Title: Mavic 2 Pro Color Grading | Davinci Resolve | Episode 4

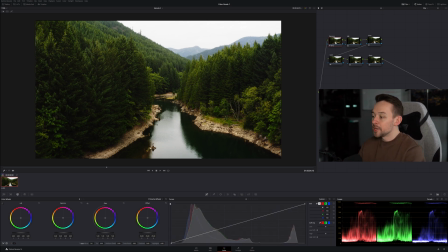[4:02]
So, normally I love using mid-tone detail, but because we don't have any actual like subjects or people in the shot, we don't really have to worry about skin tones, obviously.
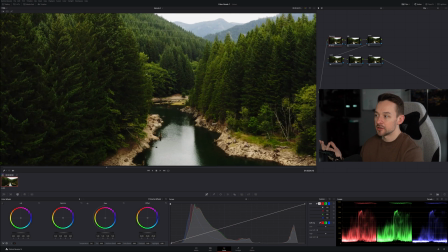[4:12]
So, I'm actually going to do the reverse and actually boost the mid-tone detail a little bit just to get some more crispness back in these leaves here.
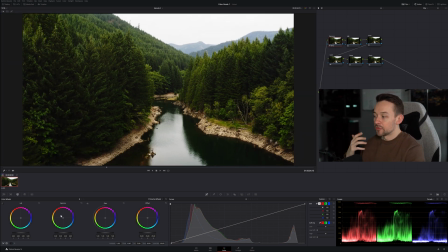[4:22]
And then we're going to go back and we're finally going to start adjusting our wheels. Okay. So lift, gamma, gain, or shadows, kind of mid-tones and highlight area. And I'm going to go down to my lift and start bringing this down. All right. And I'm also paying attention to the scopes down here to, of course, make sure that nothing is clipping.
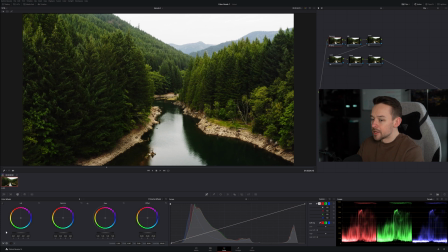[4:41]
And we're going to bring up the gamma. There we go. Maybe I'll bring this back up. And I'm actually going to bring the gain down because I feel like the highlights are really popping too much for my taste.
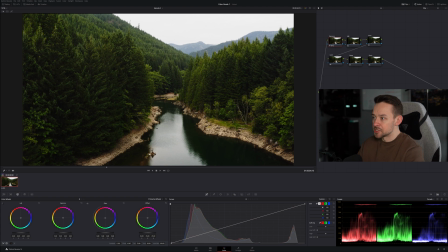[4:55]
So I'm just going to bring those down to right about there. I think that kind of gives it a nicer inviting feel, you could say. All right. And let's just leave it right there for now. Really not too much push and pull that we need to do since it is in a 10-bit format.
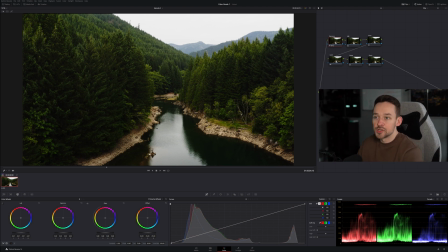[5:13]
I think we're going to leave it there. I think it looks good there for now. All right. So we're going to move on to our next node, which is white balance. So just making sure everything looks good and clean before we start messing with the colors and everything. I can't stress this enough to get this dialed in first and then apply your look later.
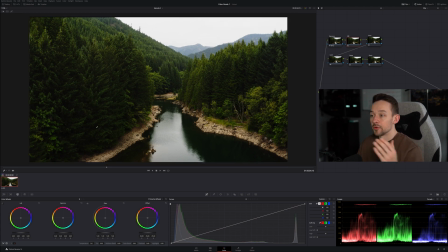[5:32]
And that's really going to help you perform a really cohesive look across your film or your edit. Just make it way easier for you. So temperature, honestly, I think is spot on. I'm really not going to adjust that too much. But we are going to bump up the tint a little bit.
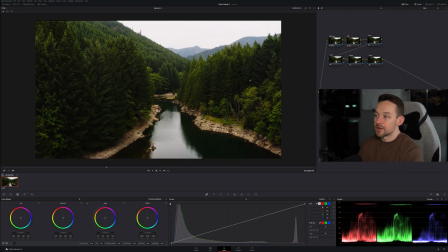[5:47]
The reason being is because I know that I have so much green in this image. And so there's kind of this natural green cast to it.
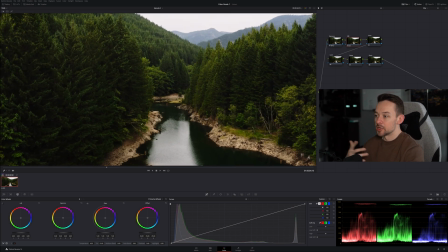[5:56]
So I'm going to just kind of boost up the tint a little bit to add a little bit more magenta in this to kind of overall give it a cleaner, nice look.
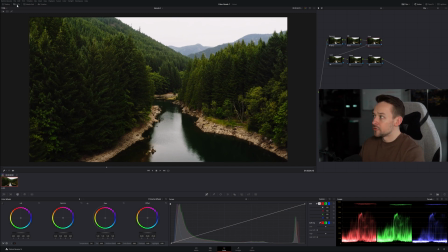[6:04]
All right. So looking good so far. We're going to go to our third node, our color node. I'm just going to apply my little color node here or LUT here, excuse me.
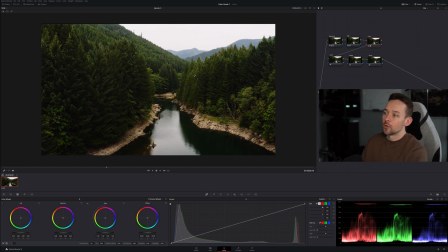[6:12]
And we're going to, it kind of gets it places, but we're going to do a little bit more in this node to really kind of get the vibe out. So I'm going to go into the second module here, hue versus hue. And I'm going to click on the yellow icon towards the bottom, telling DaVinci to pull and adjust the hue of the yellows.
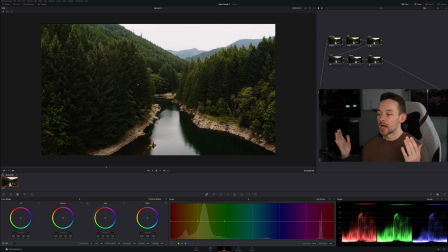[6:31]
There's a time and place, I think, for selective adjustments. For my workflow, I think DaVinci does a phenomenal job keying what I want it to do. If you do want to make some more like selective adjustments, of course, you can go in here and do it. But this is a little bit faster, and I think, honestly, it still works great. So we're going to take the yellows.
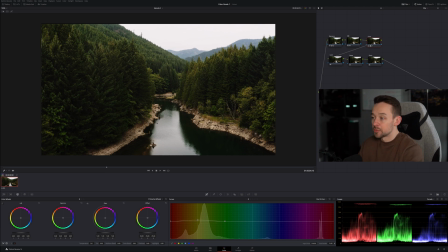[6:50]
We're going to boost this hue up a little bit towards the red. And this is just personal preference for me, but I just like the vibe of it and what it does for the green. So we're going to leave that right there. And then we're going to go over to hue versus saturation, and I'm going to bring this down.
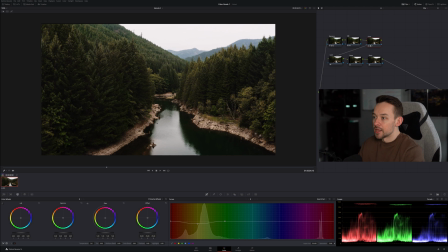[7:07]
Right there. There we go. Pick a yellow. Select yellow again. I'm going to bring that down, and probably right about there is looking good. So I think that's all I'm going to do in the color module. But you can see, look at before what our greens look like and after.
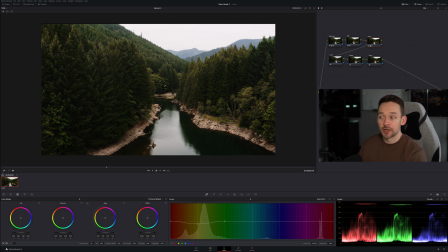[7:24]
Like, big difference there, and really start to kind of get this cinematic type vibe to the image. So now I'm going to go to the fourth node, which is the look, and we're going to go back to our primary wheels. And I'm first going to take my gamma, and I'm going to lift this up towards the orange. You guys know I love that orange kind of yellow vibe in the midtones.
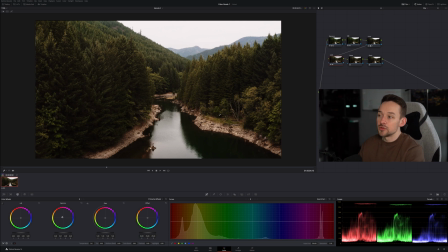[7:43]
It looks good. But once we do that, look at the highlights. See, they're getting kind of contaminated here. So how am I going to get that out? I'm going to go to my gain, my highlights, and I'm going to push it more towards kind of the teal and the blue and kind of roll it around until you kind of get that color that you want and you're good.
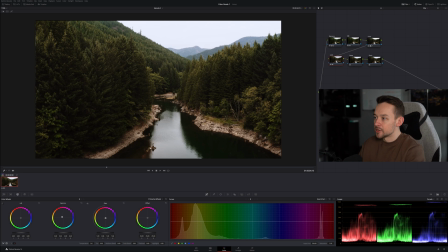[8:03]
And then I might go back and I'm like, you know what? I think it needs a little bit more warmth in the midtones. And then you're like, oh, you know, I might go back to the gain and push it.
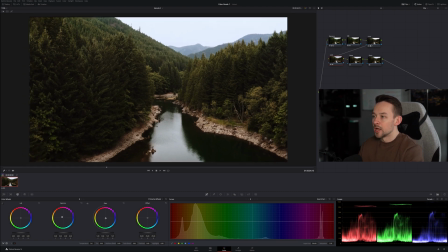[8:12]
Like, again, it's very much a dance, a push and pull. And look at the before and after.
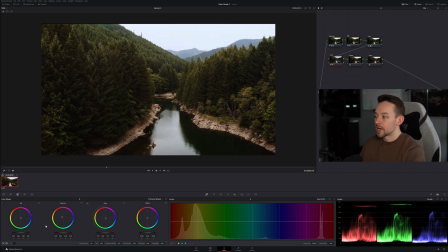[8:18]
Not a huge difference there, but I think it overall kind of helps bring the look together. I'm actually going to bump the gamma up just a little bit more here just to kind of get a little bit more of that brown and the trees there.
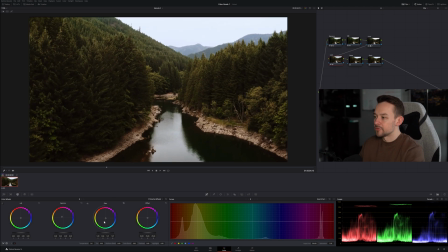[8:32]
But and then overall, look at the before and after. And then I might, let's see, we'll bring that right there.
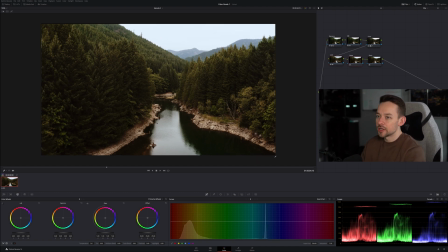[8:40]
There we go. Okay. So yeah, just a little fine adjustments there. So that's our overall look. And then of course we can apply some sharpening here, and that's that middle module. Go to the radius, bring that down. Again, a little goes a long way. Just a couple points is more than enough just to give it a little extra crispiness.
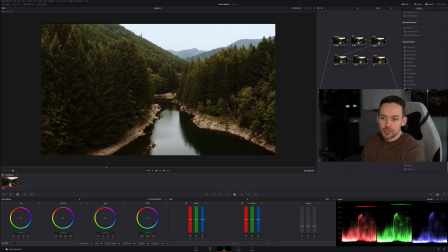[8:56]
And if you're feeling adventurous, of course, can finish it off with a little film grain at the end. So pick what you like, whatever your preference is, and we'll leave it right about there.
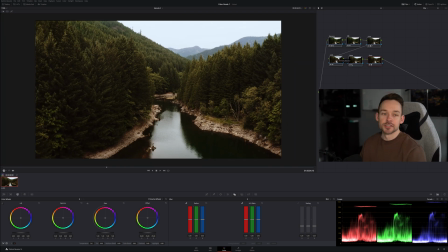[9:09]
And we are good. So look at this, guys. Look at this. So we got before and after. And that is our note. So look at this. So let's back it up here. So we started off with, if I could apparently select notes here.
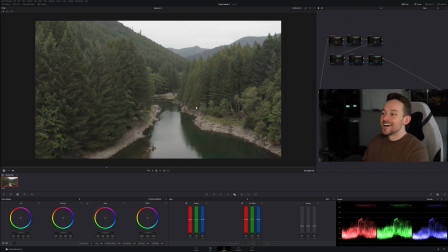[9:26]
There we go. So this is where we started just in this first module.
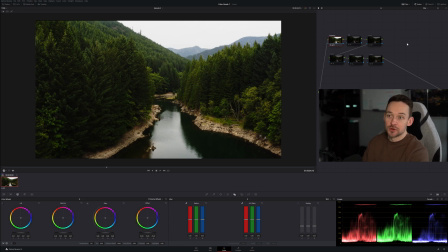[9:31]
Look at how far we came just in one note with just the exposure, right? Then we adjusted our white balance. Not a huge difference, but just kind of some slight tweaks. It was already pretty much dialed in, I think, to start. Not always the case, but it was nice that it was already there. Color node, boom. This is where we got a lot of our vibe, killed the greens a little bit,
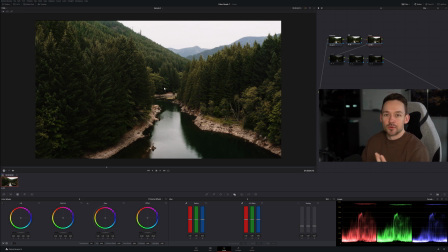[9:49]
but just I feel like just gives it a more of inviting look. we applied our look node to bring kind of some warmth back into the trees and then kind of get this teal in the water and then get some sharpening and grain, and boom, this is it. So yeah, honestly, if you found this video helpful, please like and subscribe below.
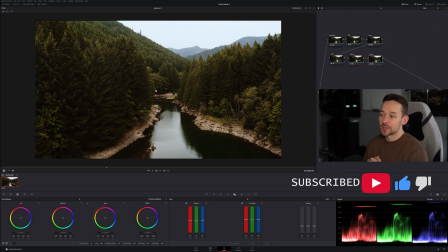[10:09]
I will definitely be releasing a lot more of this content in the future. I have a ton of fun with it. And yeah, I think this is a great example too of you can still get some freaking awesome looks with 10-bit footage.
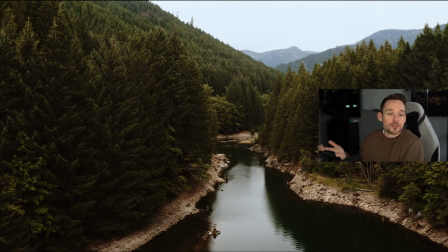[10:20]
I mean, look at that. It's awesome. Like, they're probably gonna think you shot this in RAW, and this is straight out of a freaking drone.
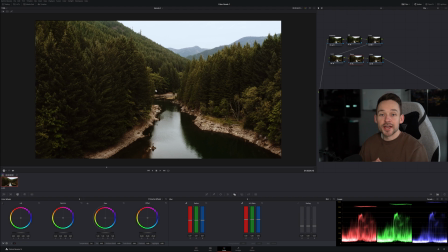[10:26]
So hopefully this was helpful, guys. Thank you so much for watching, and until the next one, peace.